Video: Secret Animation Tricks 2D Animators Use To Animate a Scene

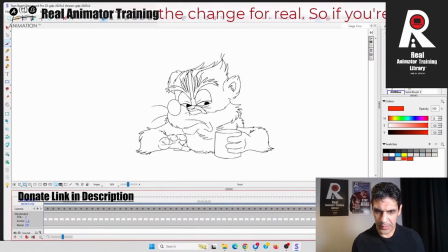(12:20)
So he breathes, looks there, shrugs, and drinks.
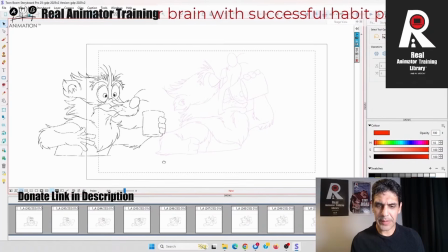(12:26)
Okay, now he's gonna notice something and he's going to then spit the drink out. Now, I'm not going to use this thumbnail as usual.
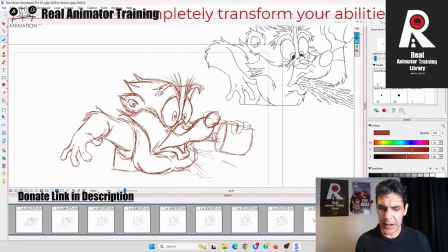(12:39)
This is a good drawing, okay, right? But it's not an animated drawing, because now I've it's a thumbnail, and if you just settle for that because you think it looks good, you're selling yourself short.
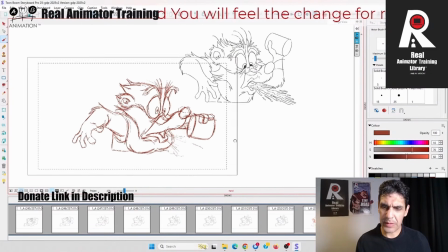(12:54)
See, back in my industry days, I would have done that and thought, wow, man, that drawing is so good.
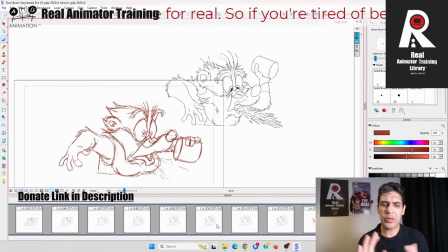(13:00)
It's so much better than a lot of what my peers can do. So I'm just going to put that as my key and I'll animate into and out of it. But now I feel I've got something so much stronger with this pose here.
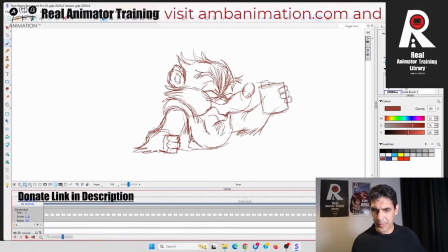(13:14)
So I've put an extra thing in there to make that last, right? So you can really see the puh, right? Okay. Yeah, I can see that's going to look great. That is going to be so much fun.
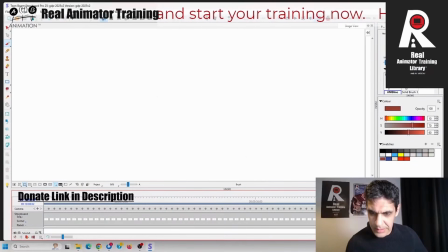(13:30)
Puh. Drinks and then goes up, puh, like that. Okay, so that's how far we've got.
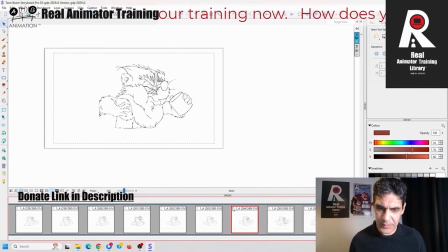(13:36)
I'm going to have him kind of come out of this action a bit, right? So I'm going to draw another frame because he's in the he's kind of like spitting stuff out.
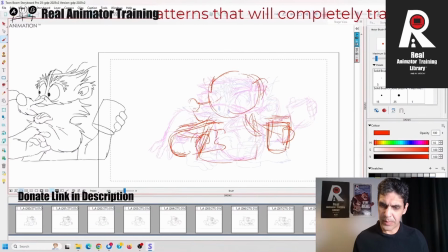(13:47)
The puh, like that, right? See how I'm always looking for the arcs of what I'm going to be doing, right? So his head is going to arc, his hand's going to arc, his arm's going to arc.
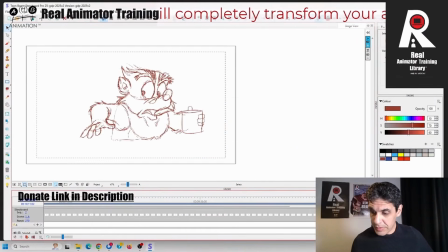(14:01)
We're going to figure that out. We're going to figure all that stuff out. Now the rest of the live stream, we're going to figure out, we're going to break this down, right?
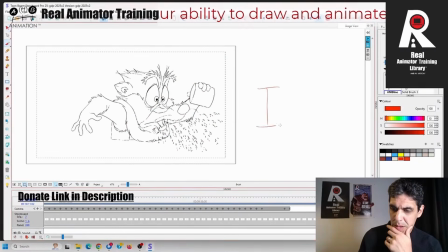(14:09)
So between here and here, right, I would just have thirds, right? So there'd be two in between there like that, okay? And then between here and here, right, I would have a half, and then I would have
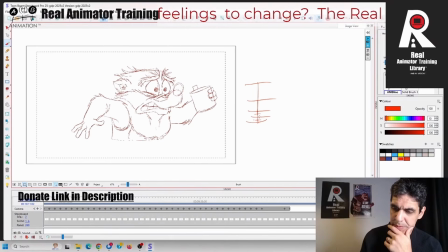(14:27)
maybe something like this. So 1, 2, 3 from the half, 1, 2, 3 in between there and there, right? So that's what I would do. I'd be like immediately. That's how so I come out of that on thirds because we want to come out fairly quickly, but we then want to slow into this, right?
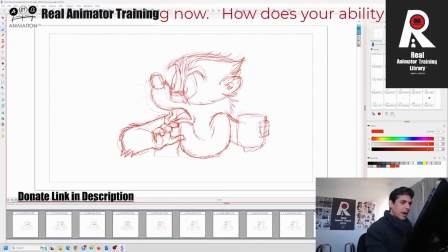(14:45)
So that's how it'll work. I'm going to tell you why. Why did I move this hair? Why did I arc his head back? Why did I bring his wrist back and bring his arm down?
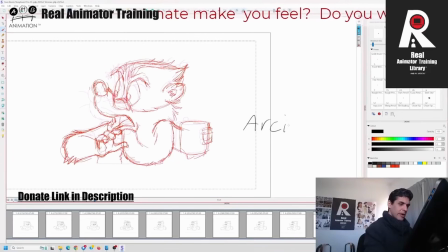(14:58)
And it's all this arcing, right? It's an anticipation, right? These are two of the laws. Those of you who see yourselves as the real deal, listen, okay? Focus. What I'm doing here is an anticipation of an anticipation, right?
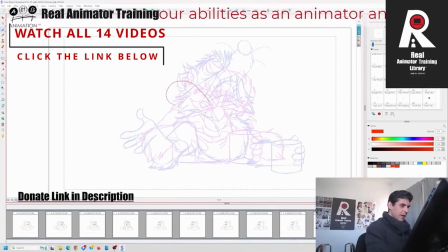(15:17)
He's going to arc down, and then we want to come up here. But he's going to have to turn his head this way, and then he'll turn his head this way, and then so it could be 1, 2, 3, like, so that's what we're going to do. We're going to have his head turned this way.
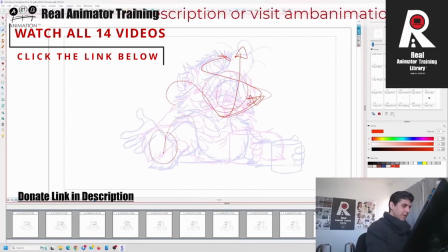(15:37)
His arm is just literally going to open out on itself. It's going to be a straightforward arm opening out on itself. So now we're going to talk about what we call halves and thirds, okay?
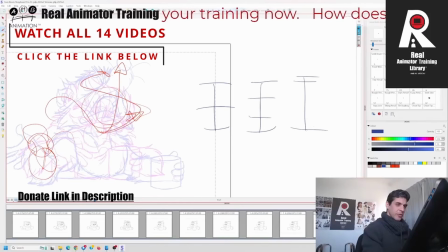(15:50)
So, or possibly even favors, right? We're going to talk about the law of slowing in and slowing out.
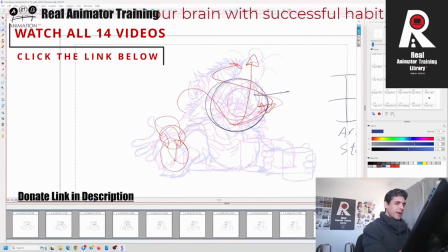(15:58)
The first real key that I'm going to have, his head's going to be this way. So I have to think about what speed do I want his hand to be moving at, right? Because the next head is going to be this way. And then the final head is going to be this one here, right?
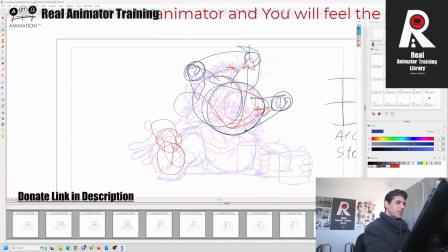(16:16)
So we're going to go from 1 to 2 to 3. You're going to see me do these 3 drawings.
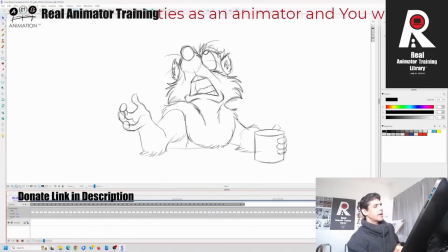(16:21)
I'm explaining to you what's in my head as I naturally animate. Can you see how I talked about the varying speeds of the body part?
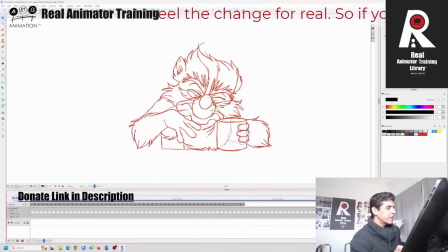(16:29)
Even at this early stage, how naturally everything fits into place. Like his hand is already out there as he's making this face. Everything's moving at the right speed.
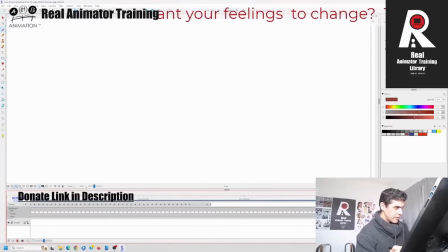(16:40)
He spits, he looks, and he kind of like, oh, right? So here the snout it's got enough drag on it where it doesn't feel
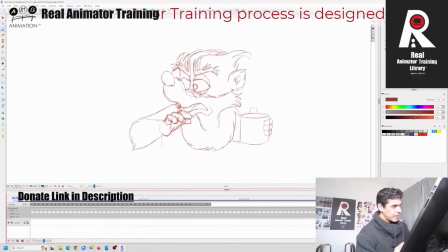(16:52)
like it's rubber or it's waving, right? And when I draw that in tighter, it will look tighter, right?
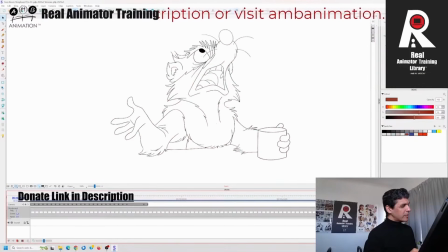(17:01)
So now we, even without an in-between, we feel the impact of that, right?
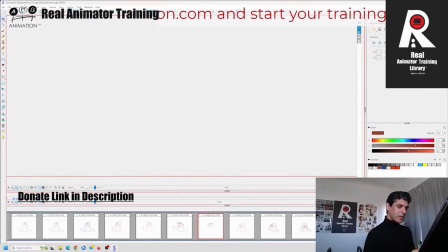(17:06)
So let's have a look at how that works out. Perfect, right?
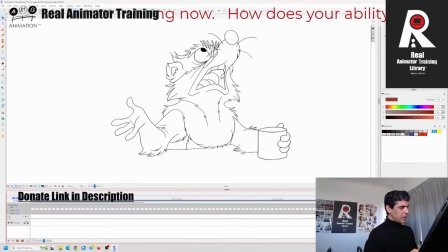(17:11)
We can come down and we want it to be a quick movement, but it's enough to soften it on ones from being a awful kind of pop slap.
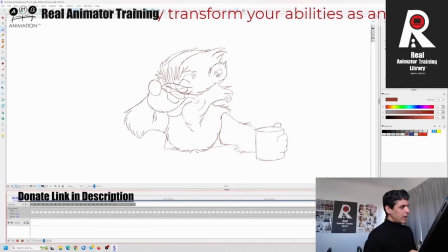(17:26)
I may throw in a few, like, so over here, between here and here, I will have a long slow in. So he goes dun, then he'll turn his head, right? It's gonna be a slow action, so you're watching me just scrub as if it's all one thing.
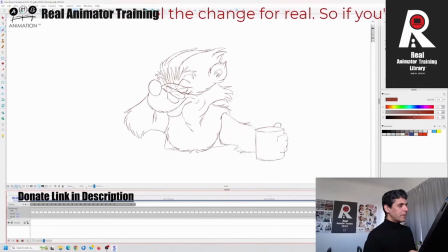(17:42)
When I play it back to you when we finish, it's gonna be very different. Now, we're gonna spend a lot of time here, but I'm just gonna put, like, this is gonna be a very slow movement that I will put on thirds.
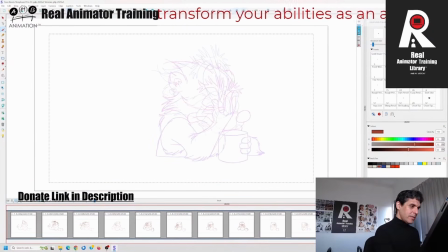(17:57)
So between here and here, we're gonna spend a lot of time, right? But the hand is barely moving. Actually, I wanted to put it on thirds, but I may have to put it on a half because we're cheating that nose. Now what I'm going to do is I'm going to slowly introduce his knuckle,
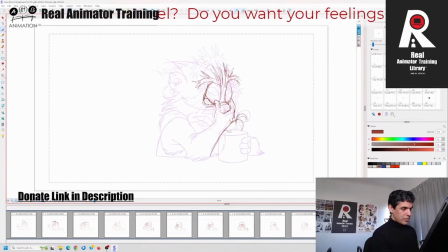(18:16)
and I'm going to play with this part of the nose here on the mug, like this.
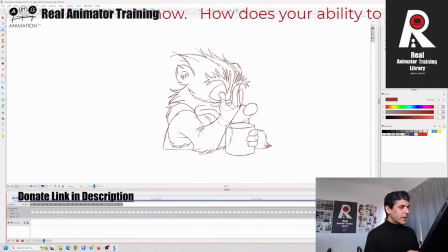(18:24)
Right? Okay, right, yeah, so that's good. We can see what we were doing with that. We can really feel the pull and the tension on that, right? But this is going to be really slow, like we're going to milk this, right? Dun.
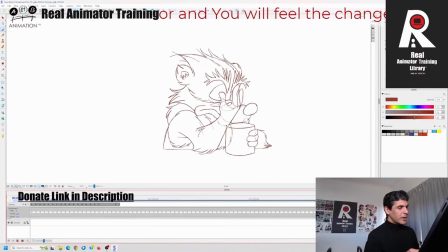(18:38)
Those are essentially the key drawings and extremes and breakdowns, with the exception of the little nose waggle, but I'll talk you through it.
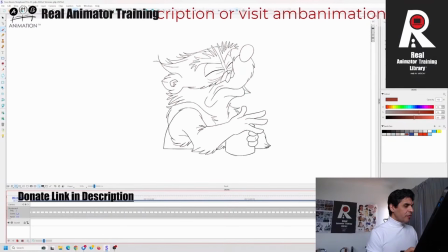(18:47)
You'll see I very quickly roughed out something straight ahead, because animation like this should be done straight ahead, right? And I've had to change a key and I've had to do all that kind of stuff. We are going to talk about how to handle straight ahead animation,
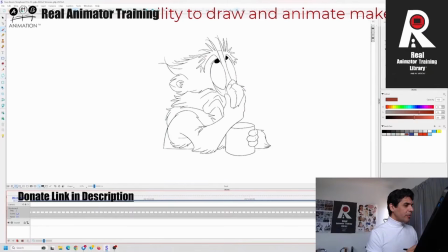(19:04)
how to suddenly get all this so the volumes are intact and to make sense of it.
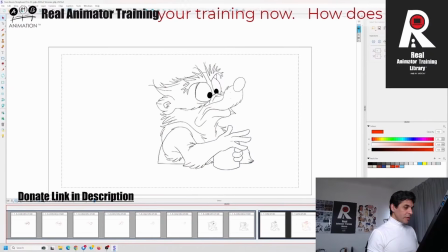(19:09)
So first and foremost, I had to change a key. So these are the keys that I have created, right? Now you can see that this hand is more or less staying where it is, and then it goes down like that.
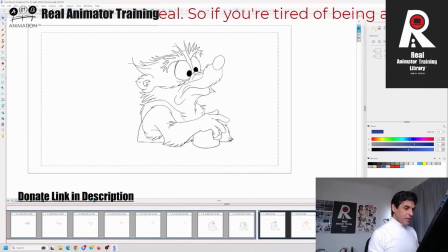(19:26)
I'm not sure that I want that, right? Okay, so this is the new hand key that we've got here. Perfect. Now I can see that little bounce in the hand.
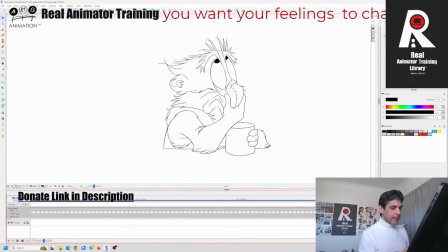(19:41)
Then we got the toing like that. So the boing right that there. Now, I was going to originally just settle him down into this. But I'm missing a trick. As we finish, why don't I have him like go like just one final look there and then like one little head shake.
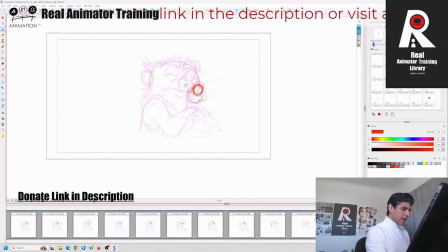(19:59)
So you see the systematic understanding of arcing, timing and slowing in and slowing out. In the basics archive we do a pendulum swing and a pendulum settle to a stop, right? We talk about the timing and the hang time. We do a figure of 8 pendulum swing.
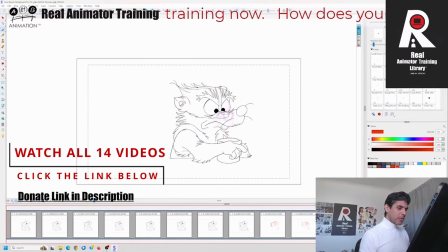(20:14)
So it's the same thing. Like look at that nose, it's like a pendulum. Yeah, that's fine.
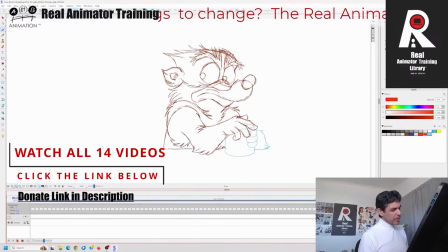(20:20)
Once that's in between, that's gonna look good, right? So we've got this. Just watch his nose.